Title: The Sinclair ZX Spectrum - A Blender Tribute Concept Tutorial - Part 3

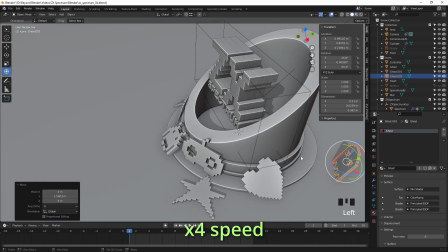(43:26)
I think that's better, we can see the whole controller now, literally. So let's carry on duplicating these icons and placing them around.
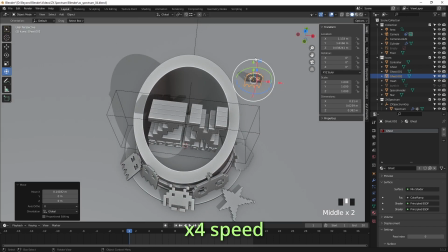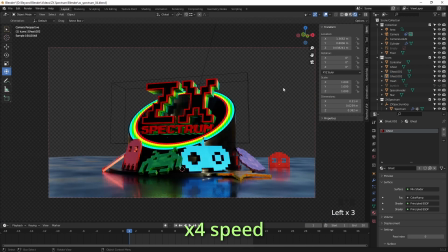(43:39)
Now this is all purely by accident.
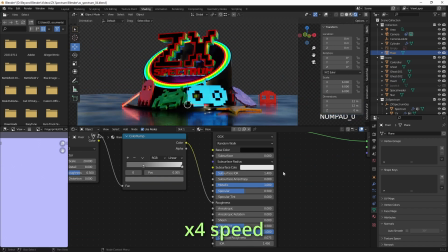(43:42)
I didn't plan on having the ghost like showing through the floor, but as I was doing this I thought
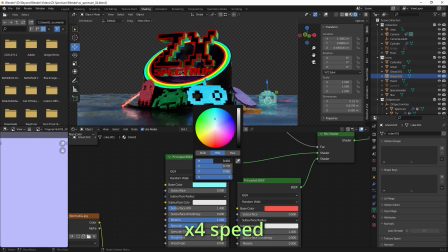(43:50)
that's what, you know, a ghost can do, that it can go through, you know, solid objects.
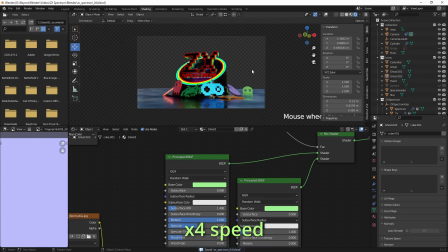(43:54)
So why not put that into coming up to the floor and you get the eyes just showing like cheekily above the floor.
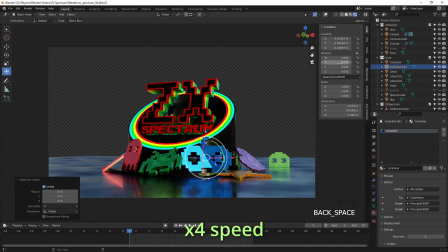(44:01)
And I made it a different colour because I felt as though the green and the blue, obviously, the red and the blue don't work well together.
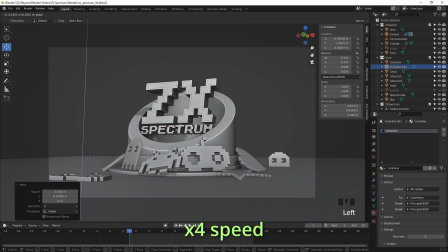(44:08)
So I made it, gave it the green colour instead. So what I'm doing now is I'm copying these objects.
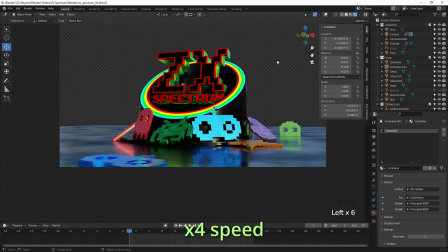(44:15)
And by the way, when you copy these objects, don't use Shift D. Don't create a duplicate, create an instance of them.
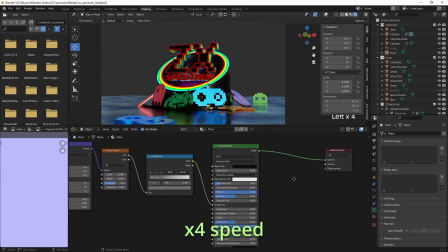(44:24)
The reason being that firstly, instances cost nothing in terms of performance and rendering,
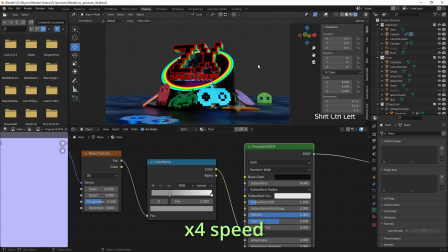(44:32)
whereas duplicates will cost you more, and because you physically more geometry and different objects that are unique.
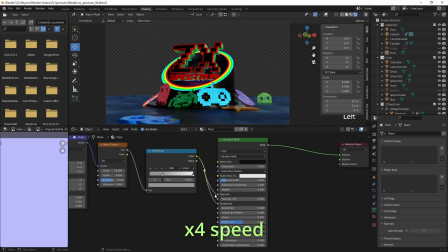(44:39)
And also, if you change one of them, the others will follow suit as well. Think of it as modeling CSS.
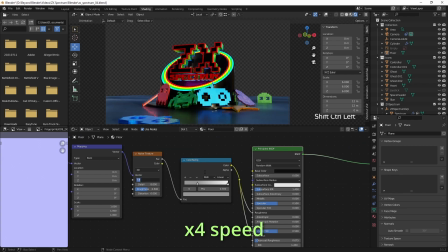(44:51)
So here I've created another colour for the additional object.
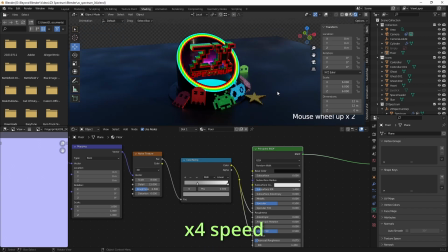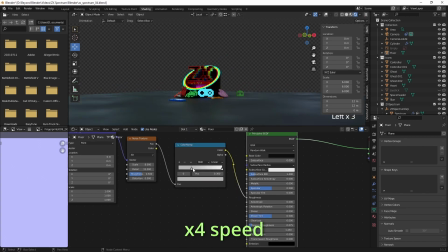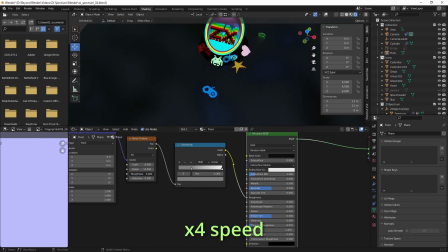(45:12)
sorry, I'll take that back. I didn't create another colour, just tweaking some of the values. And now we're just tweaking the floor noise texture.
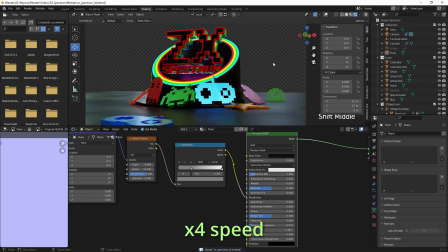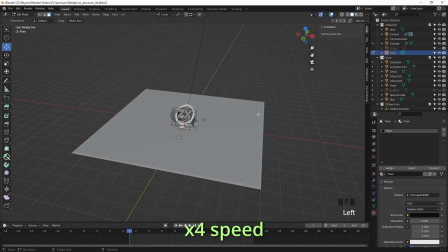(45:25)
And the reason we're placing these other icons nearer towards the camera is so that we can convey more depth.
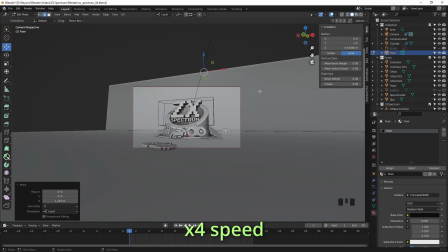(45:32)
You know, if someone's looking at this, they can think, okay, that's going into the image, and I can see they can relate better.
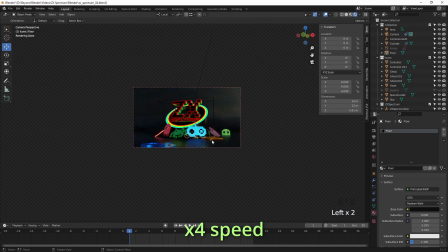(45:39)
So just expand the floor out and take that back edge,
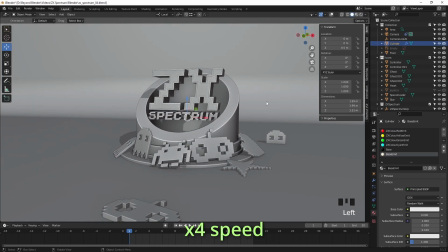(45:45)
extrude it upwards, select the corner edge, press Ctrl B to bevel it, scroll the mouse wheel to create more cuts in your corner,
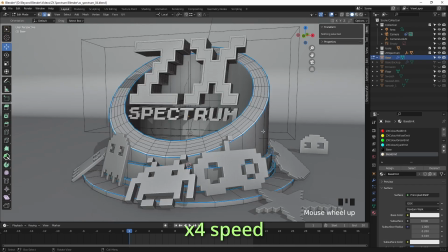(45:55)
in your bevel, and you get that nice infinity wall that photographers love.
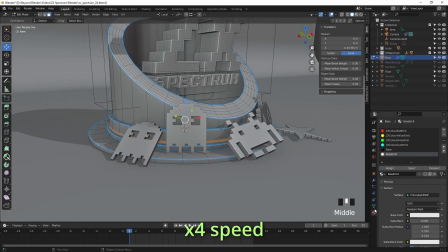(46:03)
And at this point I felt like we could add a ring of light at the base of that,
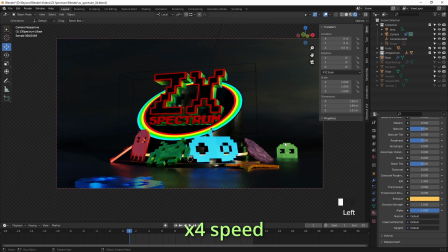(46:09)
and the reason being we can maybe try to lift those icons a bit more, make them a bit more visible, highlight them a bit more.
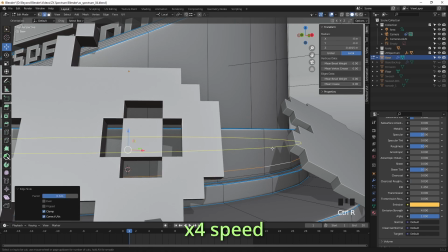(46:24)
So I added some edge loops here. I'm just going to tighten that up a little bit, add some controlling edge loops as well, like that there.
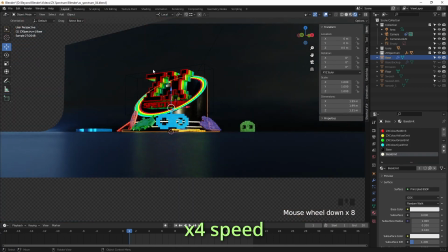(46:31)
And then we'll add another strip of light there. I think in hindsight, one strip of light would have been enough.
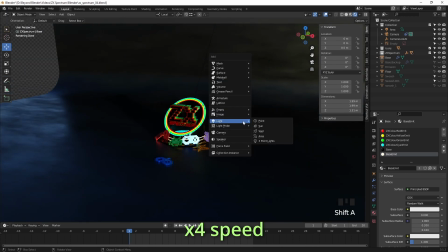(46:37)
You know, we don't really need two.
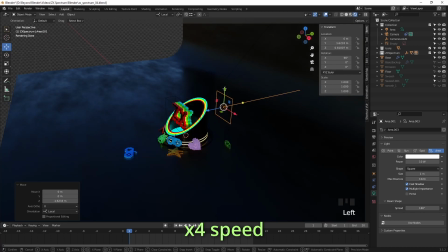(46:42)
So now it's a process of adding more lights.
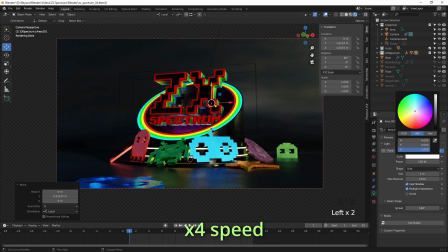(46:48)
And I want to try and highlight the background rather than just having it fade to black. So give it a nice colour. And this time I used the area light with a disc shape this time.
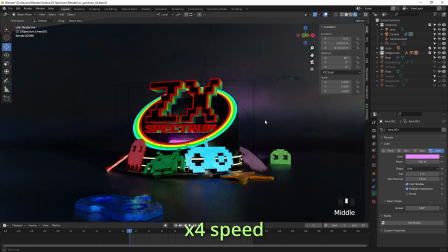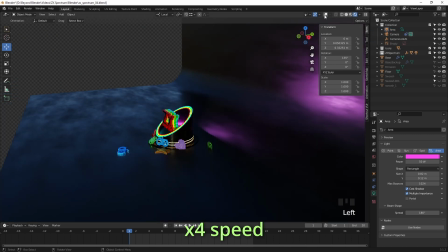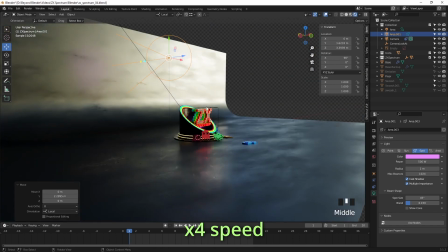(47:17)
I must admit I found this process a little bit frustrating, to be honest,
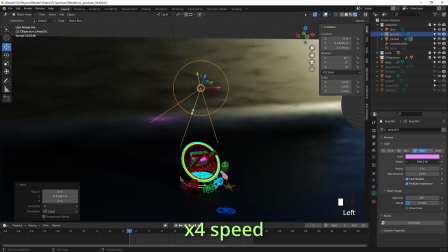(47:20)
because I wasn't getting the result I expected to get from these lights hitting that surface.